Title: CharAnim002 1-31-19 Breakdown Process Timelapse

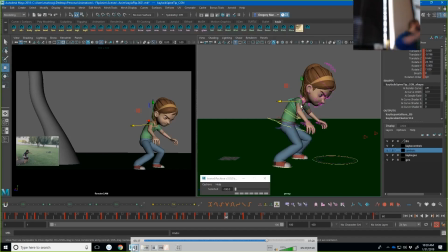It gives you 100% of that. If you slide it all the way to the right, it gives you 100% of your next key. If you slide it somewhere in the middle, it gives you a percentage of each of them. So the cool thing about that is I can also turn on an option that gives me overshoot,
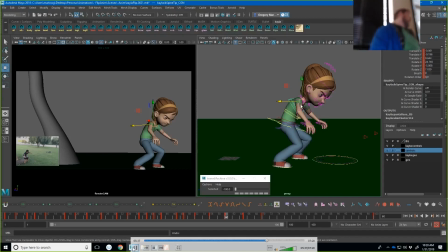which means it will give me 110% or 120% of one of those keys. So that's what I'm actually going to use here in a few minutes. You'll see I'll change this and get 110% of this. But what I'm trying to build in here is some overshoot from that impact.
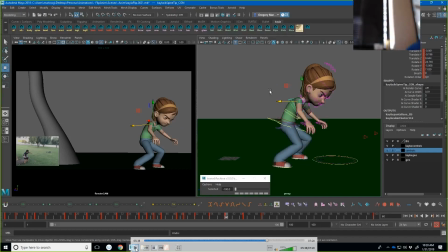I want her to hit the ground, and then I want her to continue going forward a little bit as she recoils, right? And so you'll kind of see that. You're going to see from there to there to there, right? Now, the next thing I want her to do is that big like up and then back thing that she does.
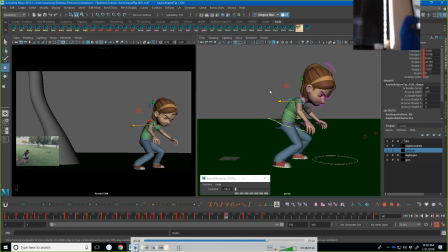So I put another breakdown pose in there to really push that like transition in there, right? The back pose will feel stronger if she's really dragging behind. So I'm trying to drag her arms, trying to drag a whole bunch of stuff to make that look better.
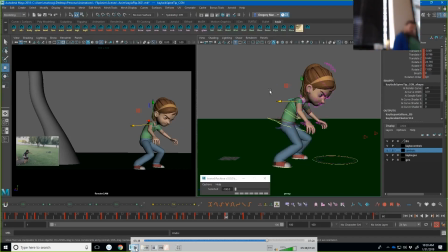You can kind of see I do some stuff with the arms. Yeah, here's where I'm scaling some of the neck. Right. So that feels a little exaggerated when you pause on it, but it makes sense.
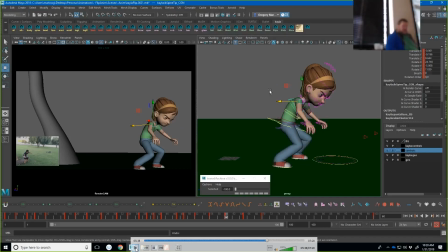Now here's where I think I do the overshoot. So I set this to do 110% of her settled back pose, and that's going to give her this, like, her arms go back a little further, and she overshoots that last pose and kind of comes back to it.
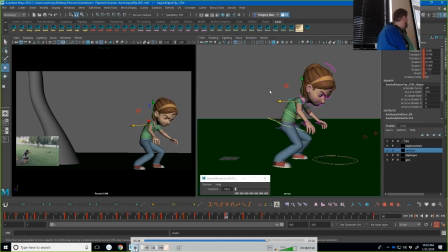The last little bit of stuff that I do here is you'll see I have that big empty section at the end there, and that's where she's just going to be kind of standing there like out of breath, like she just did a backflip or just did a flip, right?
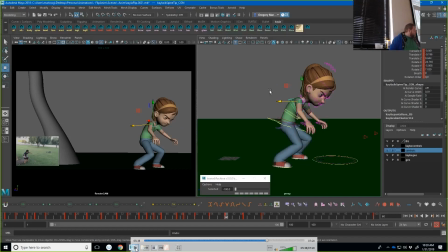Like she's ready to fight, and she's a little bit out of breath, and so I'm just going to kind of be like a little bit of a breathe cycle there at the end to show that she's like angry. So I don't need quite as many keyframes in there to pull that off. All right, so that was the video of it.
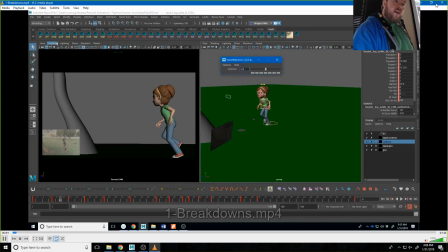This is where I am now on that process.
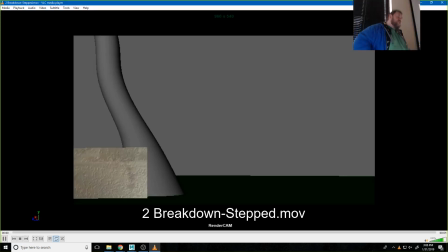So in the stepped mode, this is where I am after the breakdowns. So I didn't count the poses. I'm guessing I'm probably getting close to like 25, 30, something like that, maybe a little bit more.
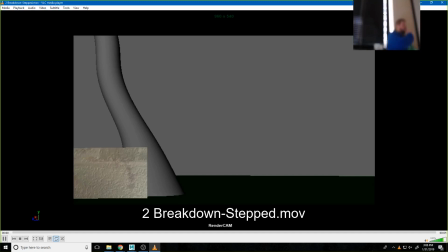There's a lot of keys in here considering this is only 100 frames long, right? However, I want to point out to you that, like, again, I'm happy with this.
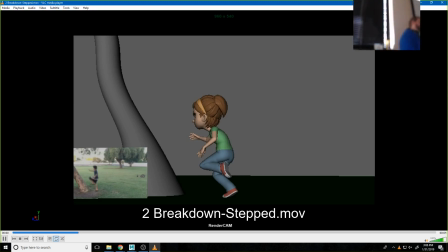After watching the Spider-Verse clip, I still feel like, oh, it could be better, but and I probably will push it more. I actually end up pushing a little bit in the splining pass, but I'm pretty happy with where this is at right now. It's got all of the elements I need in there.
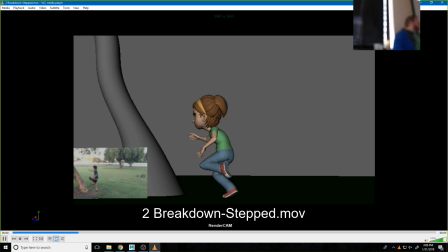The only thing I may actually add a little bit more in terms of keying is I kind of feel like it needs a little bit more on that run, like a little bit more like with the down pose or something like that to make it clear, right? I may also push the face just a little bit more.
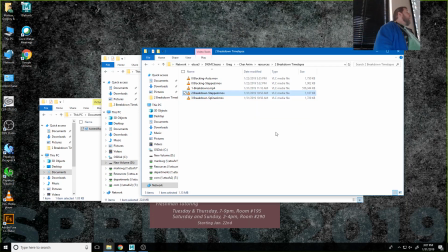So when I watch it in steps, I'm okay with it. The next part of this process is going to be taking this into the graph editor, setting it to spline, right? And when I do that, it's going to break it, right?
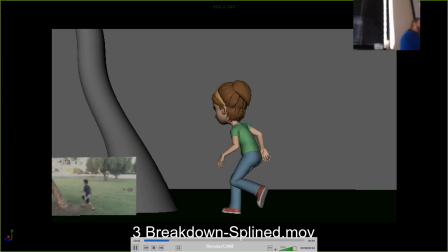And we're getting to that point now where I can start worrying about this, like where I can actually deal with this. I have enough things set in stone now that I can start to fix these things that are broken. That's what the graph editor is for.